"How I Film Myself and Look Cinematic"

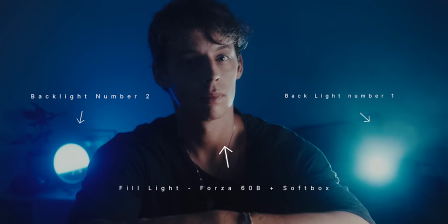So the cheat code is that you need to put the main subject between the camera and the light source.
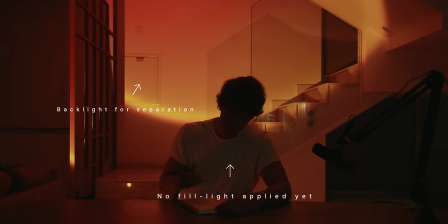And this is also called backlighting or shooting from the shadow side. And by doing this, you will achieve the cinematic lighting that you will want to achieve.
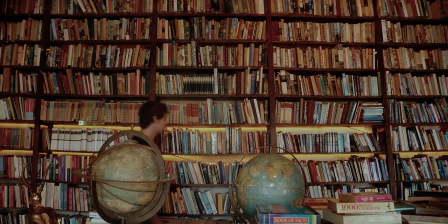It is exactly what movies are doing when they light their scene. And apart from that, one of the most important things is to enhance the natural lighting that you already have. Don't go against this lighting that is naturally already present in your scene. And how can we enhance this lighting?
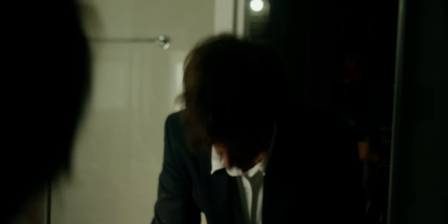And at the same time, you need to ask yourself, where in the scene is there excess light?
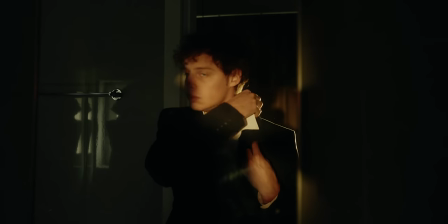And how can we decrease light here to create a stronger contrast when needed? Now let's look at our first scene to see how we use the technique.
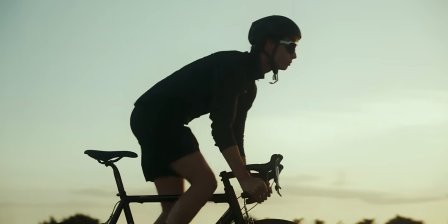As you can see here, I use a lot of my scenes by placing myself between the light and the camera.
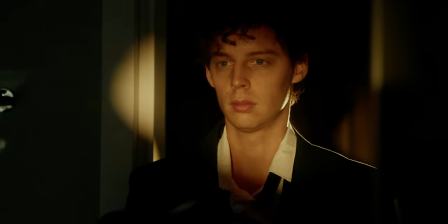And even if you shoot alone with your tripod, you can do this very easily. And in this scene here, you can see the backlight behind me.
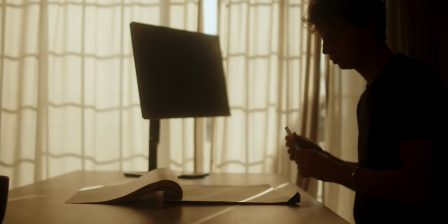So this is what creates the silhouette that separates me from the background.
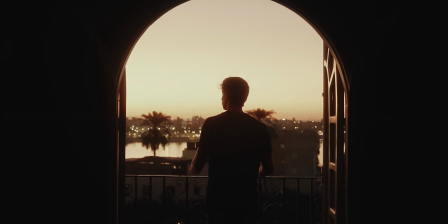And it's what makes the subject's texture and shape more noticeable, making them stand out against the backdrop. And if you start doing this yourself, you will notice it very quickly. so you want your subject to be outlined and separated from the background
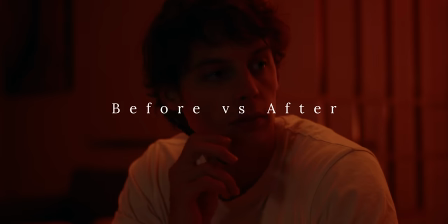but you still want their features to be visible because you don't want them hidden in the shadow so you can achieve this by using an additional light source
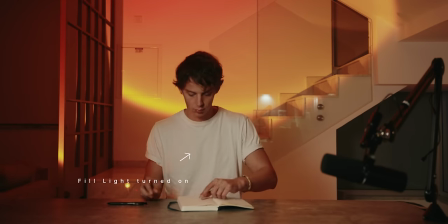such as a fill light or a reflector this will help you softly illuminate the front of the subject while still keeping that nice backlighting and
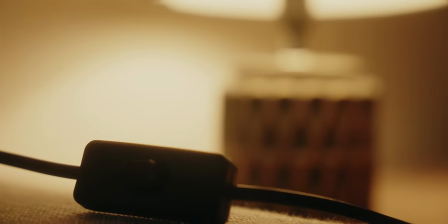now let's go over the next scene so in this one we are using the lights and the decorative light to create a three-point lighting system the three-point
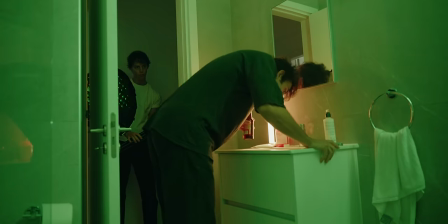lighting system is widely used in visual media and this technique uses three
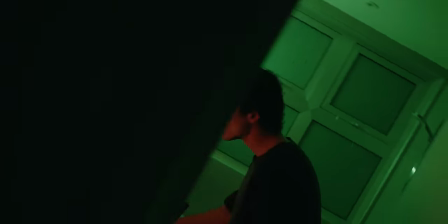types of lights to effectively illuminate the subject and create a three-dimensional
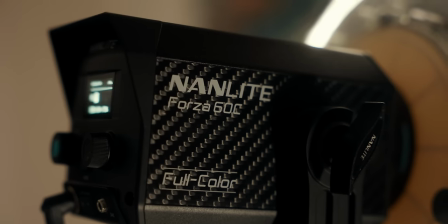look so firstly the key light is the primary and strongest light source it
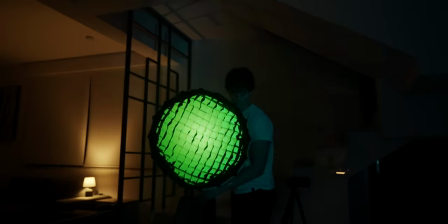is positioned to one side of the subject to highlight them and create some shadows
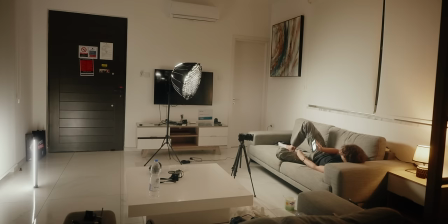then the fill light is a softer and less intense one it is placed on the opposite side to reduce shadows from the key light and control the scene's contrast.
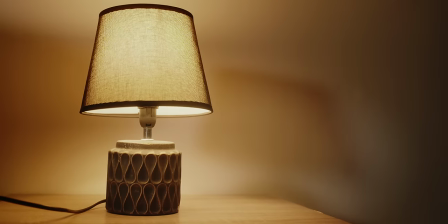Then lastly you have the back light which is also called the rim light and this one is set behind the subject.
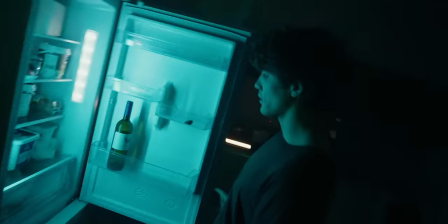It defines their edges and makes them stand out from the background and then when you adjust the positions
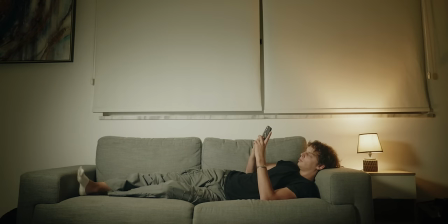and the intensities of these lights you can add depth and a cinematic appeal to the image. And now let's go over the third scene.
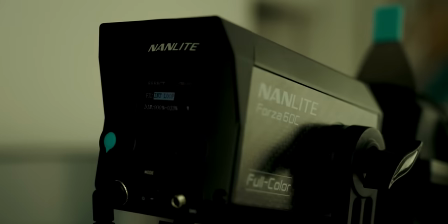So this one I shot in the bedroom and in the bathroom with the nanlite forza 60c and an enlight projection mount now what this projection
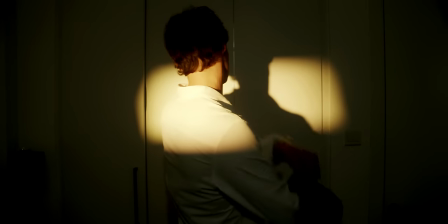mount allows you to do is to recreate a sunlight coming into your room for example and it turned out quite amazing so by darkening the scene i was
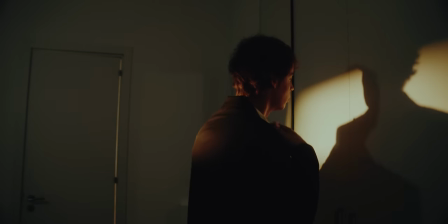able to add more contrast making it a bit more dramatic and to be honest i was quite happy with how these scenes turned out now one
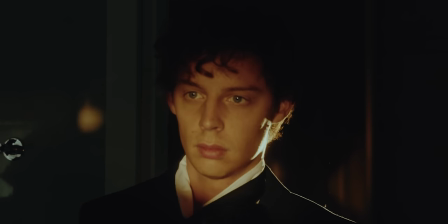tip though don't overuse this effect but using it only in a couple of scenes now when it comes to the filters that i use i use three
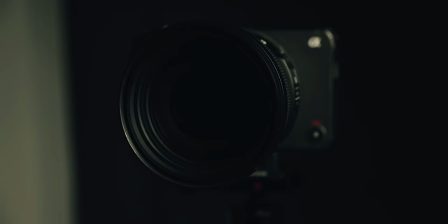types of filters and these are necessary so i use an nd filter the diffusion filter and macro filters
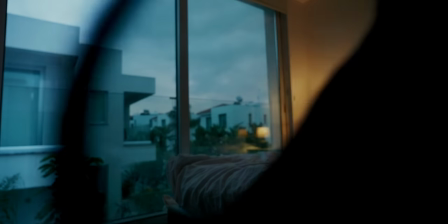for new people here and nd filter is like sunglasses for your camera now the fusion filter adds
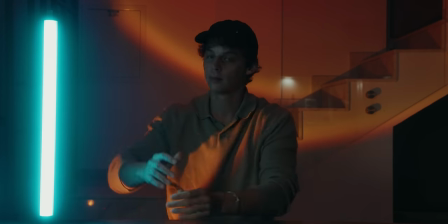a slight halo to your highlights making it look filming and the macro filters that i use can
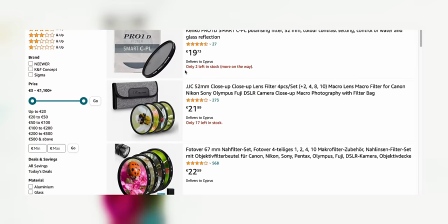help you get really really close to the subject and by the way these macro filters are quite cheap you can get them on amazon as well
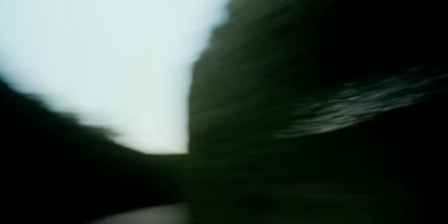for around like 20 bucks now some of you might have noticed the technique that i used to add emotions to the intro of the video and this
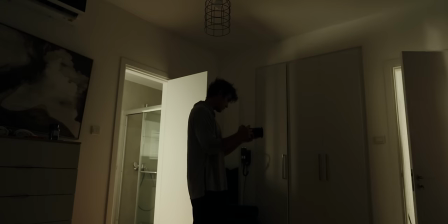is done by lowering the shutter and we used it in a couple of scenes to showcase stress displayed by the character the low shutter will blur all
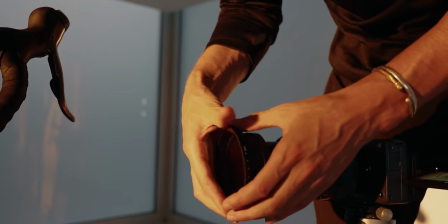the movement and it's important that you use this of course with an nd filter as the low shutter will make your scenes too bright otherwise
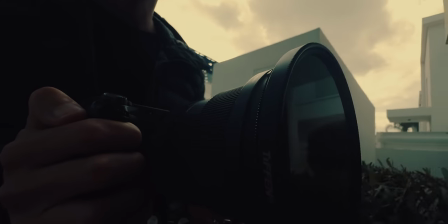and then another accessory that i recommend using is the magic arm it allows you to guide the camera in a way where it sticks to the subject
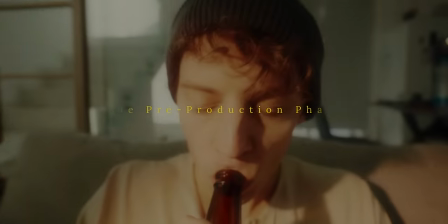allowing you to get really cool and interesting object pov shots and now let's go over the pre-production and storytelling of this video now this is
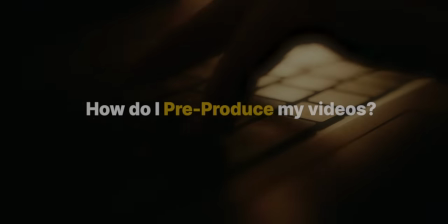a very challenging subject due to its complexity and a lot of you ask me how i pre-produce and go about the storytelling of my videos and to be honest i used to struggle with this a lot as there are so many techniques and structures that you can follow to make sure your
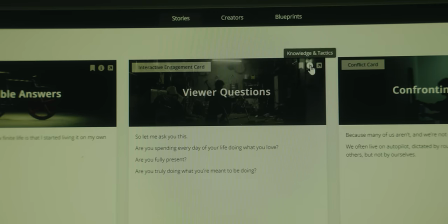videos will be interesting and watched until the end. And at the same time think about this. If you create an amazing video visually but it doesn't interest the viewer because you for example structured it wrong, so much time and energy is wasted.
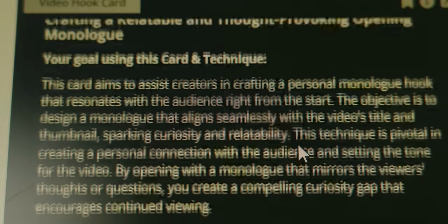So what I do now is that I follow cards to structure and pre-produce my videos because it turned out to be the easiest way and the most pleasant way of doing so. And for this particular video I actually followed a blueprint called Sparking Change which is all about sharing the tips and solutions to a common problem in a society.
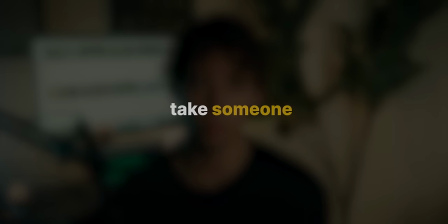And I found this blueprint great for my topic because it will help you take someone from A to B through something that you've struggled with in the past. But it will also allow you as the creator to establish yourself as an authority leaving a greater impact.
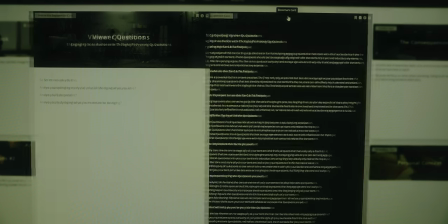Now each card of this blueprint is a step in your script. The cool thing is that each card comes with a guide on how it works.
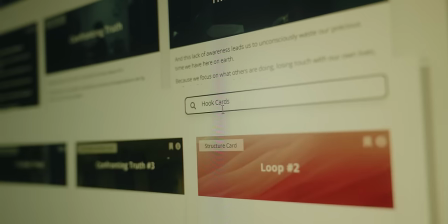So basically it gives you a proven structure that you can follow through through cards but this time you are certain you followed the right steps to make sure that your
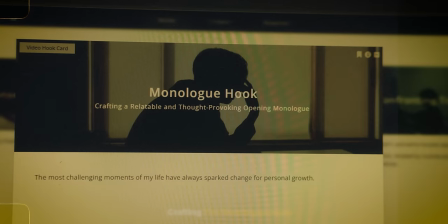video is great so for example for this video i started off with a monologue hook the most challenging moments of my life have
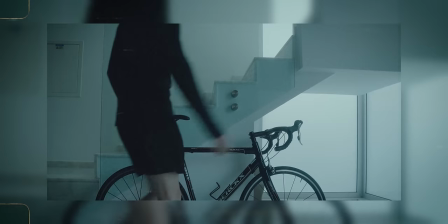always sparked change for personal growth now what this monologue hook does is
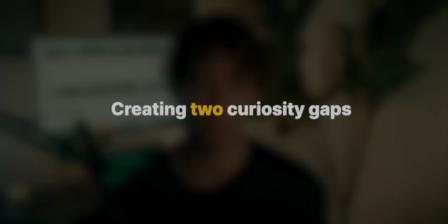that it mirrors the questions allowing me not to only create a curiosity gap about my struggles but also about the audiences and then afterwards i use the technique called possible answers which is all about addressing the questions that might arise
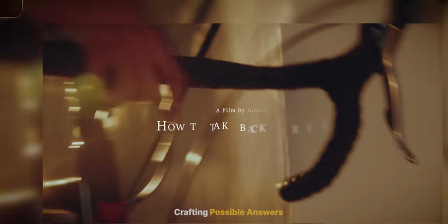in my and your mind when introduced the monologue group and it's only when i realized how finite life is that i started living it
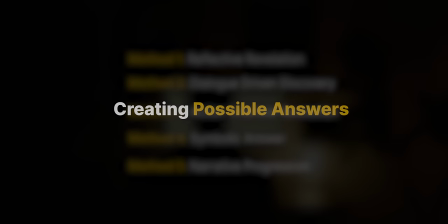on my own turn so you can do this in multiple ways but you need to make sure that it leaves the viewer wanting to find out more you can
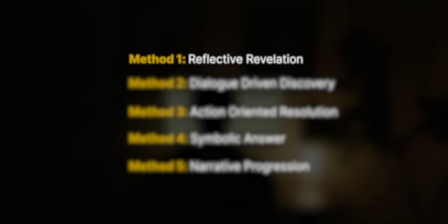do this for example through a reflective revelation a dialogue driven discovery an
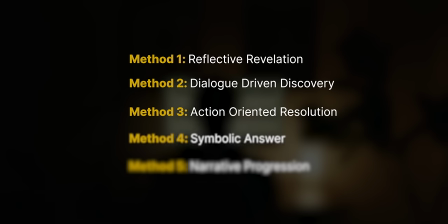action-oriented resolution a symbolic answer or a narrative progression. And now you probably ask yourself, what are those? So let me explain that.
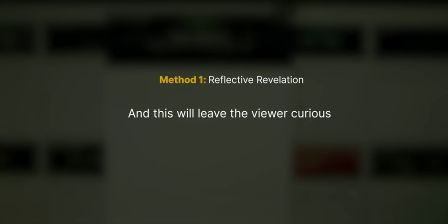So a reflective revelation is you sharing a moment of introspection and this will leave the viewer curious, but it also makes them ask themselves the same thing.
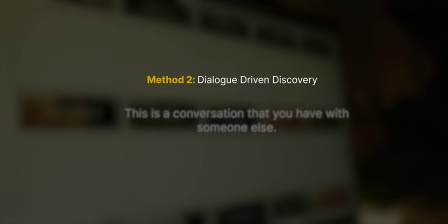And then a dialogue-driven discovery would be a conversation that you have with someone else.
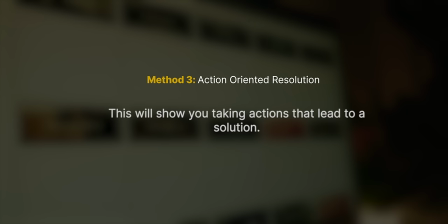Then an action-oriented resolution would show you taking actions that lead to a solution.
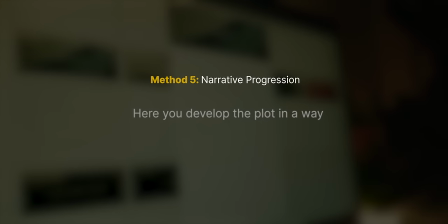But then lastly, in a narrative progression, you would develop the plot in a way that naturally leads to resolving the questions.
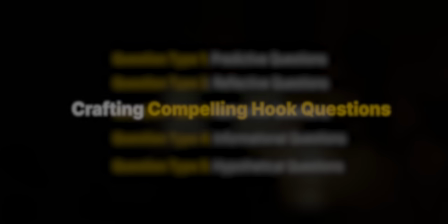Now, after these two techniques, I crafted three compelling questions to finish off the hook.
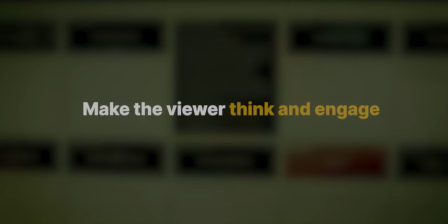The aim of crafting compelling questions early on in your video is to make the viewer actively think and engage with your content.
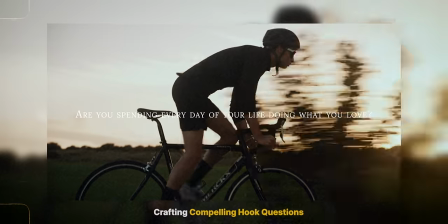Are you spending every day of your life doing what you love? Are you fully present?
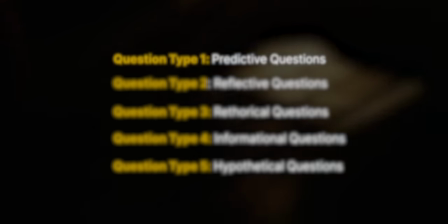Are you doing what you're meant to be doing?
You can do this through establishing predictive questions, reflective questions,
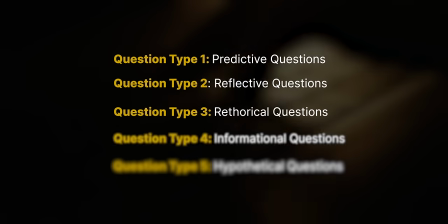rhetorical questions, informational questions or hypothetical questions.